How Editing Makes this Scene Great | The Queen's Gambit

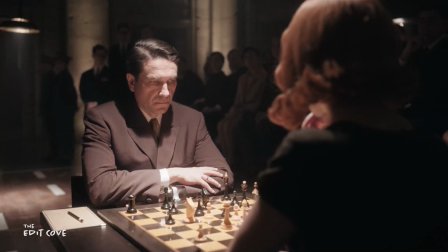0s
8 year old me would be wildly upset at 25 year old me saying this,
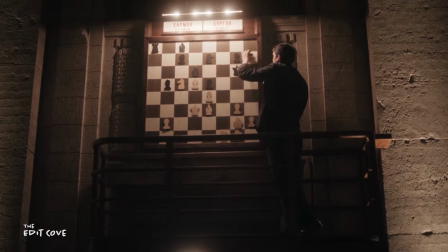3s
but a single chess match in the Queen's Gambit kept me more on the edge of my seat than the entirety of Godzilla King of the Monsters.
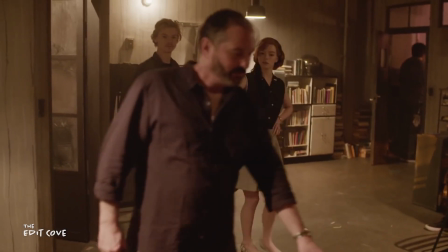10s
Yes, inner 8 year old, you heard me right. Today on The Edit Cove, we're going to take a closer look at how creators Scott Frank and Alan Scott,
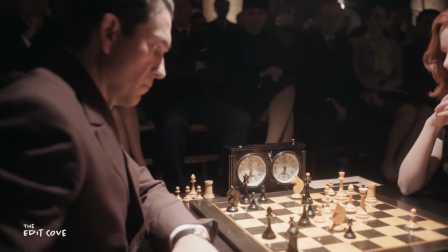17s
along with editor Michelle Tesoro, made two people moving pieces around a wooden board.
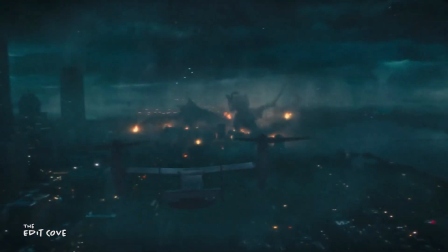22s
More exhilarating to watch to me than four ancient godlike beings pile driving each other through skyscrapers while side characters somehow dodge millions of pounds of flying to breathe and lightning breath.
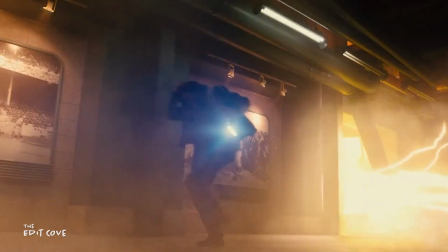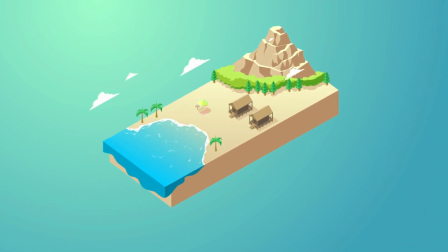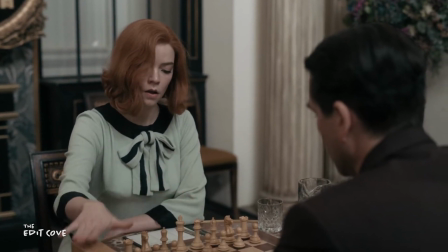43s
So how can this be more exciting to watch than this?
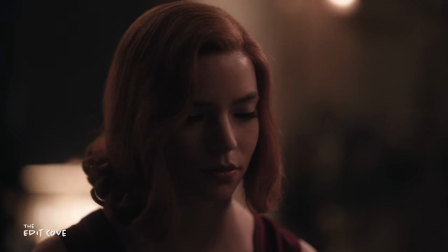54s
While I can acknowledge that comparing the world of Godzilla to something slightly more rooted in reality isn't totally fair to compare when it comes to an emotional response from its audience,
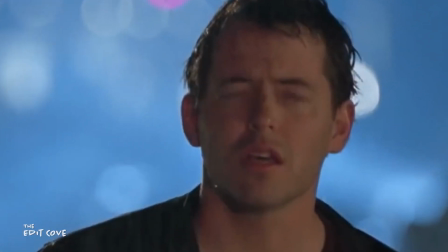63s
and I am by no means hating on my boy Godzilla. Except for this one. I was more so shocked by how the filmmakers of The Queen's Gambit made Chess.
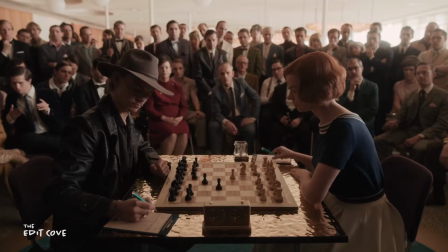73s
Chess. So exciting to me. Someone who knows only the rules and really none of the intricacies.
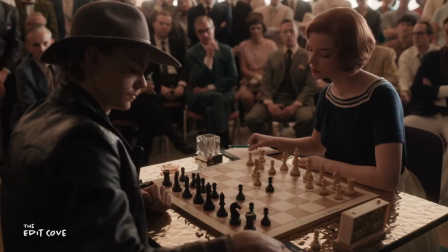78s
Even some of my friends and relatives who know absolutely nothing about Chess have really fallen in love with the show.
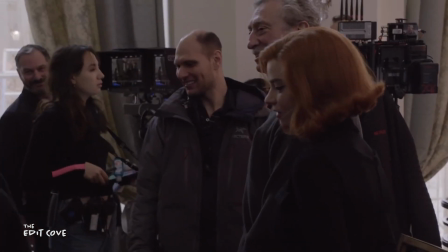84s
Unsurprisingly, writer and creator Alan Scott faced the same dilemma when trying to pitch the story to studios.
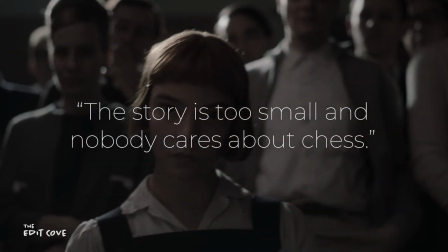90s
The story is too small and nobody cares about Chess, is what was said.
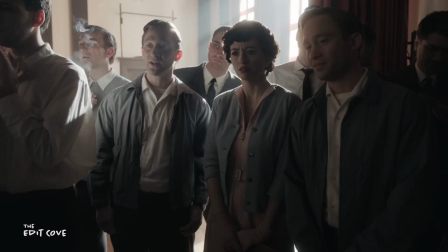94s
And if there's anything I've learned from being a full-time editor for about three years, it's that good editors have an ability to make almost anything interesting.
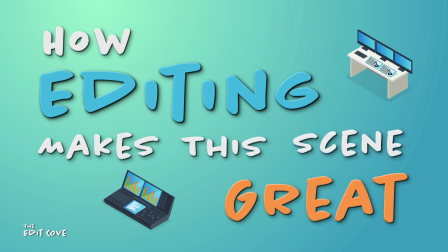104s
Today on the very first episode of How Editing Makes This Scene Great, we will take a deep dive into the editing behind my favorite scene of the show,
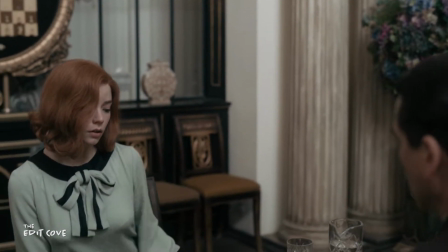111s
Beth's rematch against Grandmaster Borgov, and we'll find out how editor Michelle Tesoro was able to make chess so freaking intense.
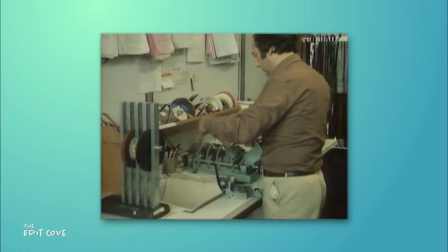122s
Before I get into that though, it is crucial as an editor to get a good grasp on the various beats of the scene and understand where the scene fits into the story as a whole.
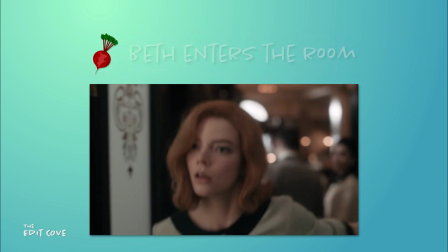131s
First, let's summarize all the important beats that happen in the scene. Beth enters the room. She does her best to keep her composure here.
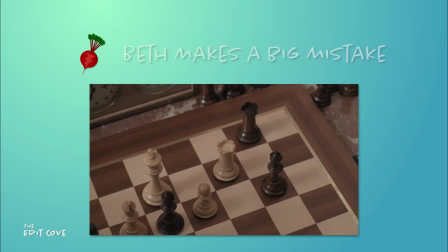138s
Borkov realizes there's something off with Beth. Beth makes a big mistake. Borkov capitalizes on that mistake.
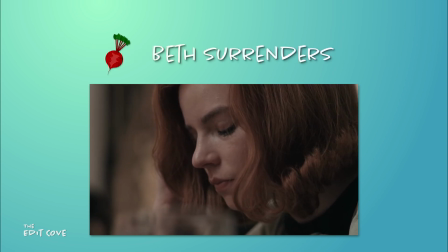144s
Beth surrenders. And is devastated.
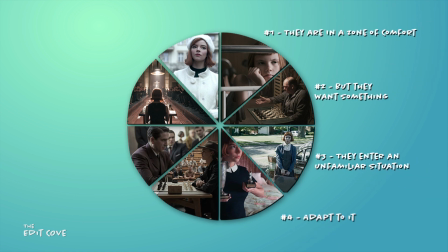147s
In the context of the entire narrative of the Queen's Gambit, using Dan Harmon's story circle, Beth is about right here.
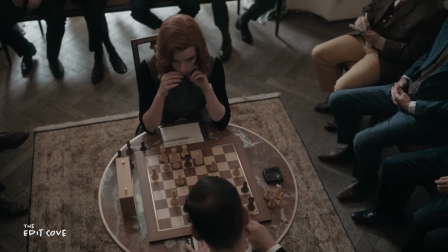154s
She has just worked her way to the finals of the most intense tournament of her chess career. However, in this scene, she is on the precipice of paying the price, unfortunately,
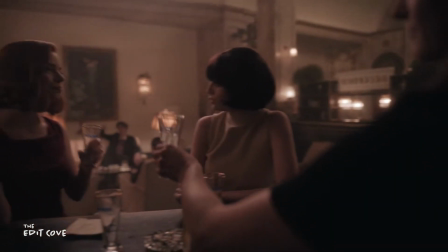162s
for losing sight of her main goal, a side effect of her history of substance abuse and addiction.
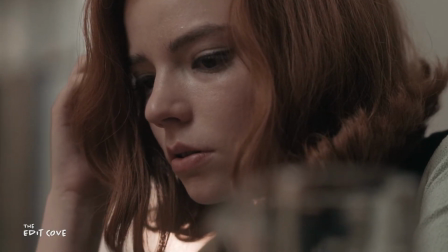172s
This defeat should be very hard for the audience to watch, but it will eventually motivate her to not make the same mistake again,
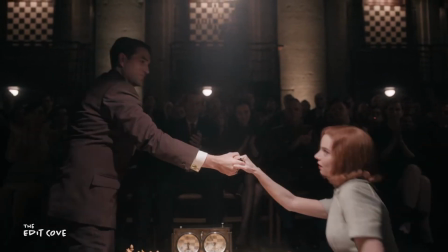178s
work even harder, and have changed, ultimately succeed. While this moment isn't quite her rock bottom,
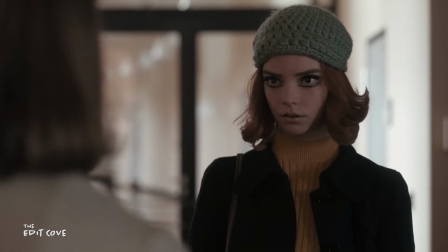190s
it does cast her into a downward spiral leading there.
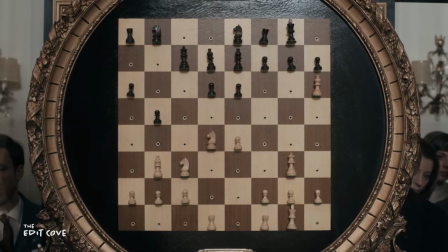195s
The audience doesn't have to understand chess to know how Beth's game is going, thanks to one of the most important cinematic tools to ever exist, as well as an editor's best friend.
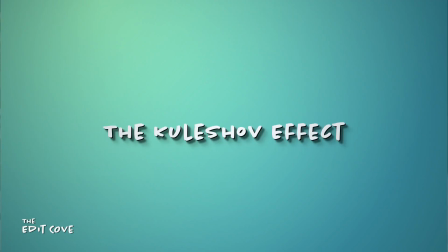204s
I'm talking about the Kuleshov effect.
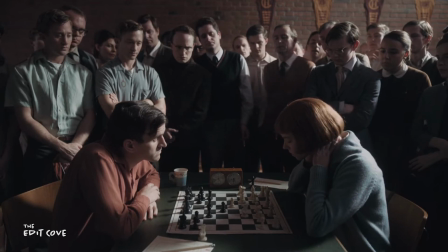206s
In the simplest terms, the Kuleshov effect uses editing to help the viewer understand what the character is feeling through the juxtaposition of two separate shots.
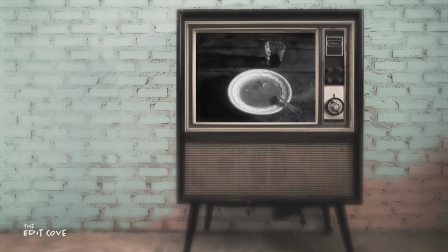214s
This classic example shows an image of a bowl of soup, then at Mr. Kuleshov staring. The audience can assume that that man is probably hungry.
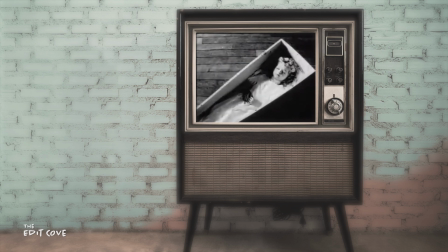222s
When we see a girl in a coffin, and the same exact reverse shot of the man, now the audience perceives the man as being kind of sad.
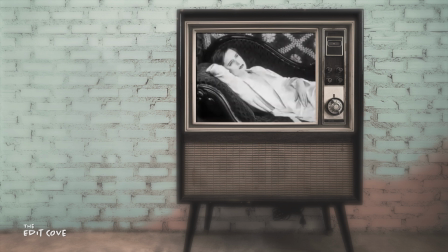230s
Lastly, there's an image of a woman on her eighth hour of watching Keeping Up With the Kardashians on the sofa.
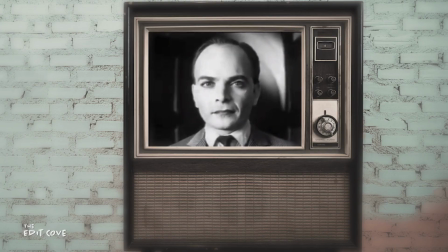236s
The man is ashamed. In The Queen's Gambit,
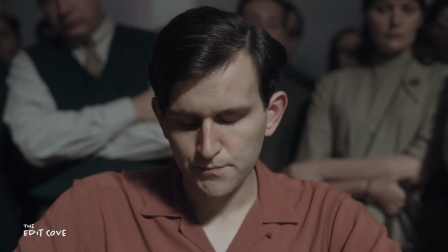238s
the audience isn't expected to understand chess to process the power shifts occurring on the board thanks to the Kuleshov effect and his dead blank stare.